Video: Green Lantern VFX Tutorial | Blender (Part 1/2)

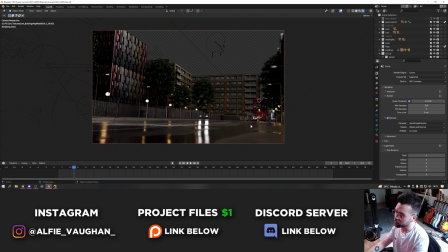11:23 I wanted it to be fairly wet on the floor so you get these nice reflections of all the headlights and stuff and then once all the blocking
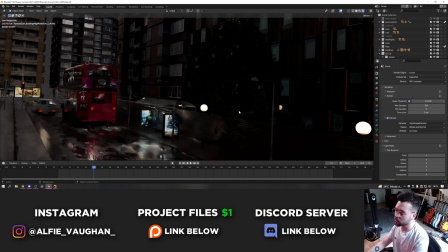11:28 out of the textures and the models was done I went in I put some fun details in like this bus stop that's got adverts for the
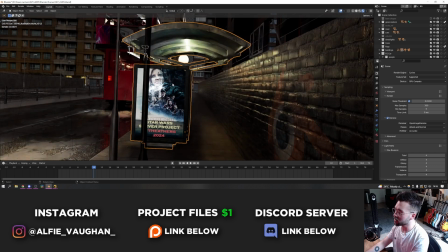11:34 green lantern and this Star Wars poster is about the server Star Wars project that we've been working on for quite a while and
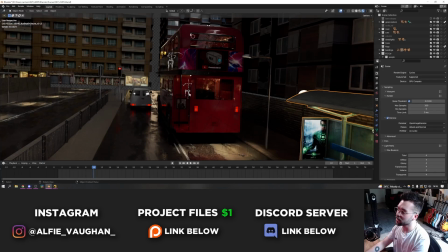11:39 I also put some channel art and some memes that people suggested in the discord server onto the bus and stuff just for a laugh.
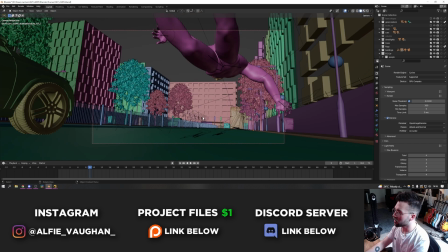11:44 The process of doing the animation was fairly straightforward it was similar to the stuff that I've done for the Spider-Man video and the Treasure Planet solar surfing video that I did before as well.
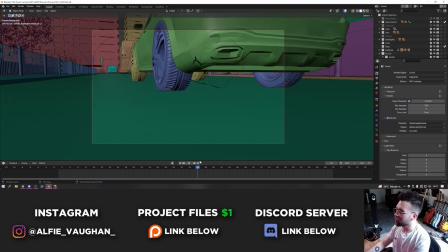11:53 The animation of the character and the camera are done along two different curves.
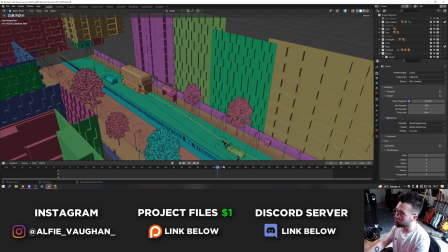11:56 So as you can see here, the Green Lantern 3D model is following this curve and the camera has one that's similar but not quite the same so that it gets a different camera angle. You can do this by taking the camera and the rig of the 3D model and adding a follow path constraint onto it.
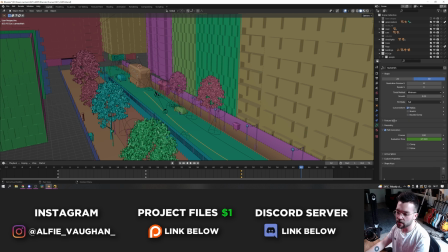12:08 And then with the path selected, if you go into the path animation controls, keyframing the evaluation time from zero at the start of the shot all the way up to 100, which is where the object reaches the end of the path,
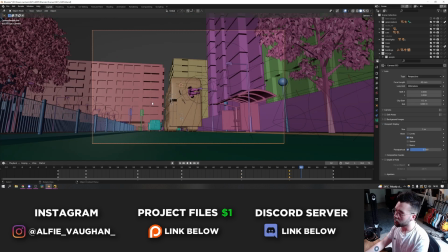12:18 we'll animate it along the course of the shot between the two keyframes. From there, what I did is add additional rotation onto the camera and stuff. so as it's going along the path I'm also then reframing to keep
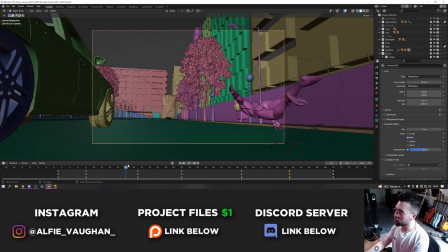12:27 the green lantern fairly in frame and also making the camera angles kind of cinematic like as it goes under the car here and then for the green
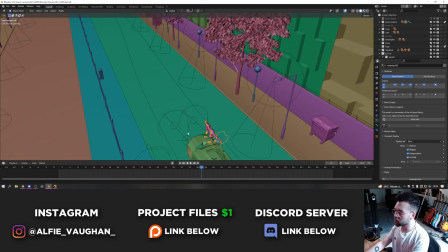12:33 lantern it's kind of the same thing so as it's following the path I then do additional animation onto the armature to move things like the arms and the head and just get that flying animation really locked in.
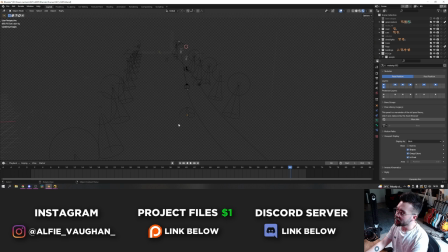12:41 For getting the lighting of the scene and everything looking nice it's a combination of using an HDRI.
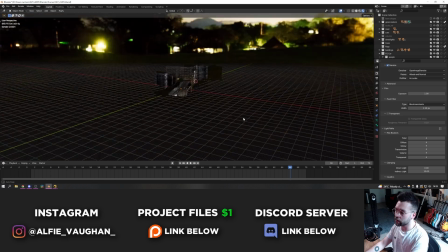12:46 It's a night time one and it's actually of a forest in the middle of a field but all I really wanted was the kind of starry sky up at the top.
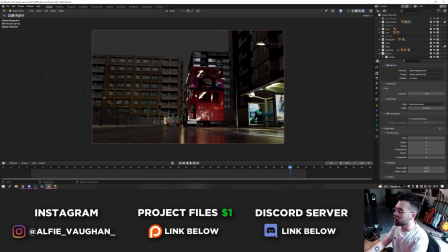12:52 Obviously in the final render this is transparent so you don't see it. I did a sky replacement in Nuke with something that was much darker.
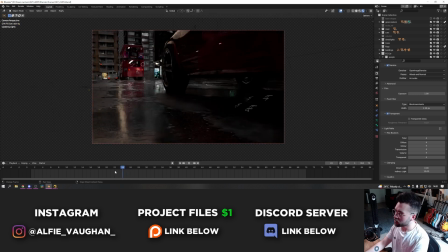12:58 So that gives the kind of general ambient lighting and then on top of that the rest of the lighting comes from all the practical lights in the shot.
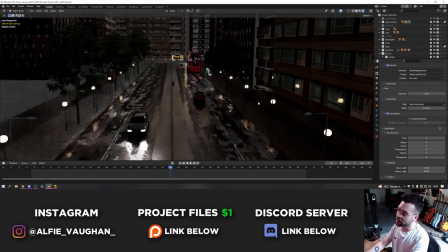13:03 So all of these spherical street lights are emissive objects that are casting light into the scene and they pick up nice reflections in the cars and stuff as well which looks cool.
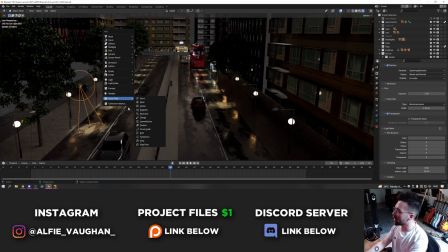13:10 All of the street lights have actual built-in blender spotlights in them which is these lights here.
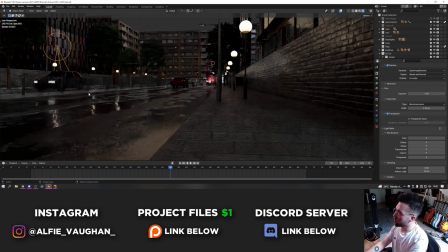13:14 I like using these because they give you actual control over the fall off of the cone and stuff and you can control the softness as well.
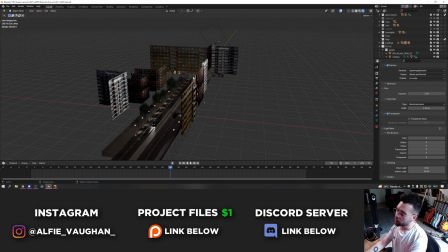13:20 And then on top of this I also added just a massive area light up here which was the moonlight. For some of the shots where the lighting was more specific I'd put another one up here and it would cast some edge light
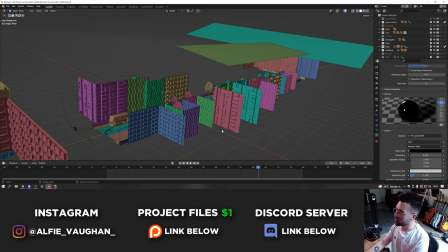13:29 or something onto the character and I think that is pretty much everything I need to cover for the 3D parts of it.
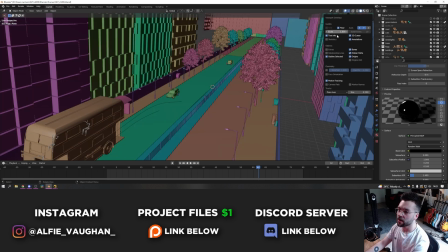13:34 There's not really anything particularly complicated in all of this. I think what really sells a lot of the effects is just all the extras that I added in.
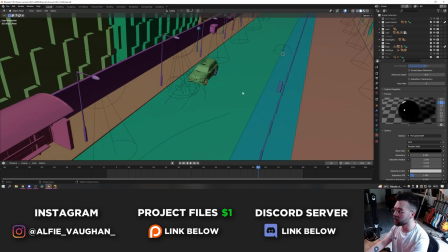13:39 I did some stuff like adding spotlights onto the front of the cars which had some really nice dynamic lighting when the cars are kind of overtaking the camera and stuff you get the headlights kind of filling the frame with light for a couple of frames.
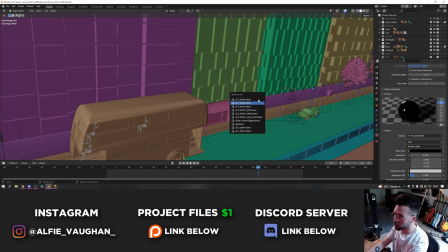13:49 There's a few fun things as well like I put some low poly people on the bus and also in the previous shot in shot 5 there is a photo scan of me sat in the bus stop wearing different clothes.
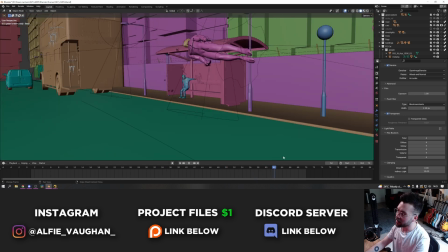13:57 This is the photo scan that I used for the Treasure Planet video with the solar surfing and as the Green Lantern character flies past I actually animated the photo scan to look up as if he's heard it coming.
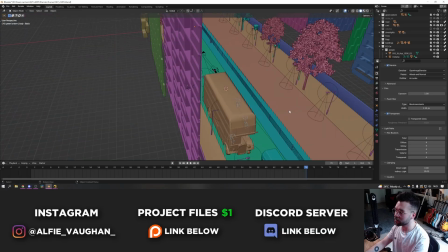14:06 It's all just lots of subtle details like that that make the shots come to life. I was really happy with how the video turned out. I think it went down really well. Everyone seemed to really like it and there's been lots of requests and people bugging me for the tutorials. So here you go. You're welcome. Like I said before all of the assets for this are on patreon If you're interested in picking them up yourself Part two of this talking about the compositing in Nuke will be coming in a week or two once I finish recording it If you're interested in photo scanning Make sure you check out the Kiri Engine app and the website that they've just launched Thank you for watching and I'll see you in the next video